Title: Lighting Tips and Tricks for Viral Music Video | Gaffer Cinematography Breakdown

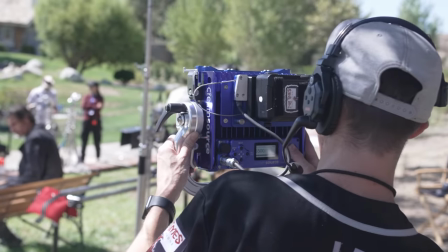And in my kit, I have both the 20 and 60 degree lenses. So not only do they soften the light, much like a diffusion panel would, but they also widen the beam angle.
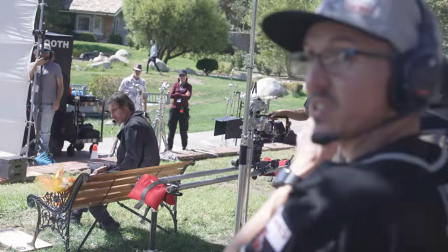But keep in mind, that is going to cut down your output as well.
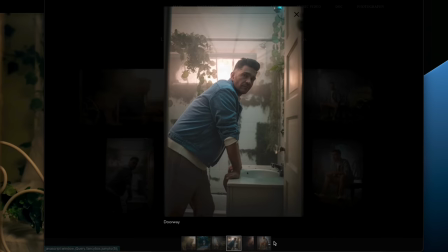So that's all that's going on outside that window for both of these setups in this Andy Grammar music video. The trick here is haze, lots and lots of haze, but also maintaining proper ambient light level in the room, or what Shane Hurlbut refers to as room tone. So whether it's an indoor or outdoor scene, before any light or modifier is even brought into the space, I always first ask myself one question. Where is the light already naturally coming from?
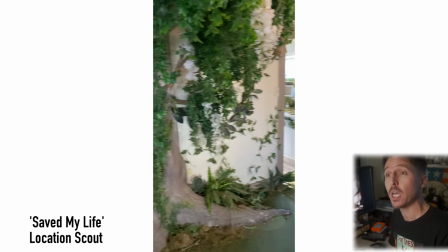Because if you can't answer that question before you start building your lighting setup, you're going to find yourself in a pickle really rather quickly. Now, this anti-grammar example here is a bit of a stretch because it is so stylized of a piece, but still, the rules will always apply. Obviously, any room with windows is going to usually be your main helper. You're either going to decide to have the outside light be your main source,
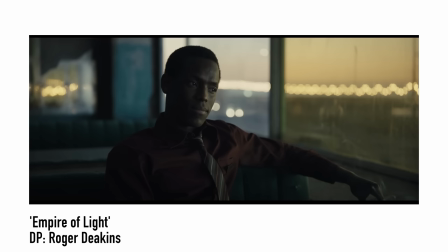which is something that Roger Deakins does quite often, or you decide that the light outside will only serve as a background light,
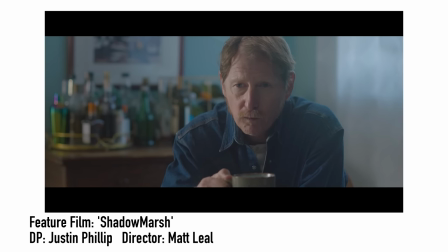and then you have to start thinking about the practicals inside.
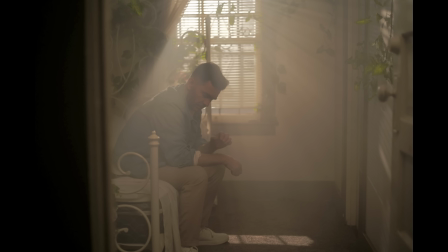But in this scenario, it's very obvious that we were going for huge, angelic beams of light coming through these windows. However, as you'll notice here, his skin tone still has decent exposure on the camera side. What's really helping sell the look here is added room tone on the inside using a little kit of Godox RGB tubes.
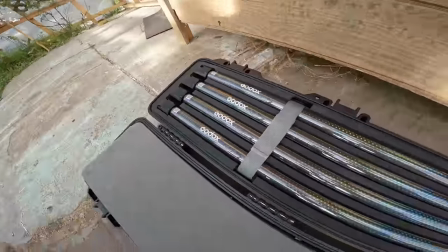Which brings us to my second most used gear of 2022. I have 12 of these Godox tubes in all three sizes.
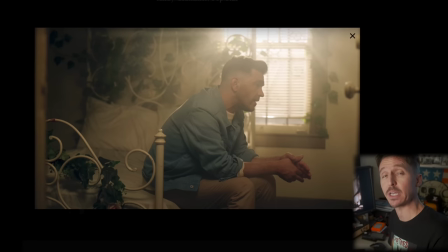Now, this is the beauty of working with RGB and bicolor units. You can always match them perfectly. With one caveat, I say perfectly because I always use my trusty Sikonic 800 color meter. Now, this is honestly my number one most used tool of all time from the very first day I bought it. Okay, I have never gone without using this thing on any set, even down to setting up these stupid rinky-dinky talking heads for my YouTube.
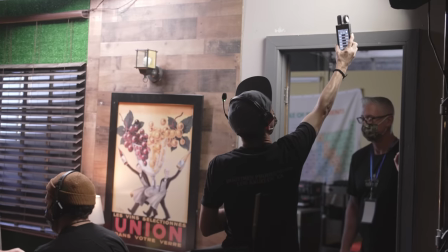It always gets utilized on a daily basis, not only on my cinematography jobs, but most certainly on my gaffing jobs as well. Here's the biggest lie I hear quite often. Oh, I don't need something like that. I know all of my lights match because they're all Aputure, or they're all the same brand. Never once have I come across two matching LED fixtures, even when they're from the same manufacturer.
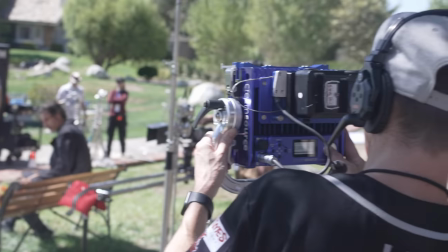And what I mean by this is the numbers on the back of an LED fixture
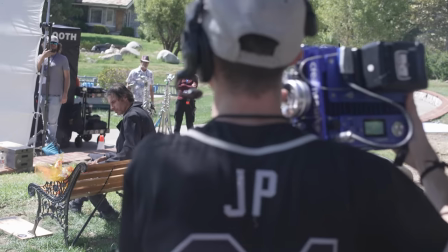very rarely match what they're actually truly outputting,
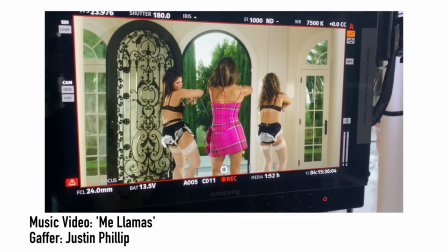even when it comes to something like industry standard lights such as Aerie Sky Panels and Cream Source. And this is mainly due to the simple fact that the more amount of hours that are put on an LED unit is going to significantly affect the color temperature and the quality of the light that that LED fixture is emitting from its little tiny diodes.
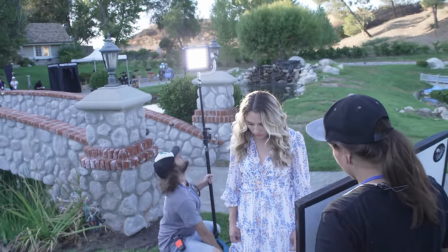But also, even distance and brightness level can also affect the overall color rendering as well.
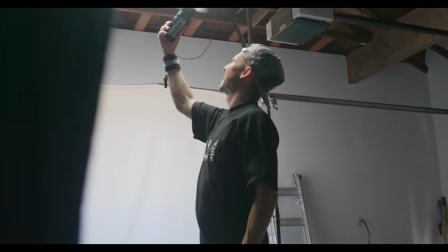And so, this is where my Sekonic 800 comes in. This little tool right here is hands down the only reason why I have never
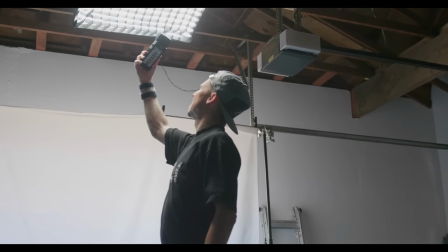concerned myself with having all matching brands of lights on any of my jobs. When I'm shopping for lights, I'm only looking for two things, output and color accuracy.
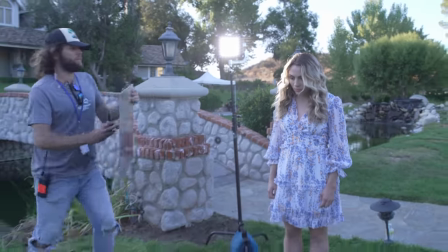Quite frankly, as of today's date, there is yet to be any LED fixture that exists on the market that is 100% accurate, and I'm talking strictly in terms of pure, true color rendition. It just doesn't exist right now.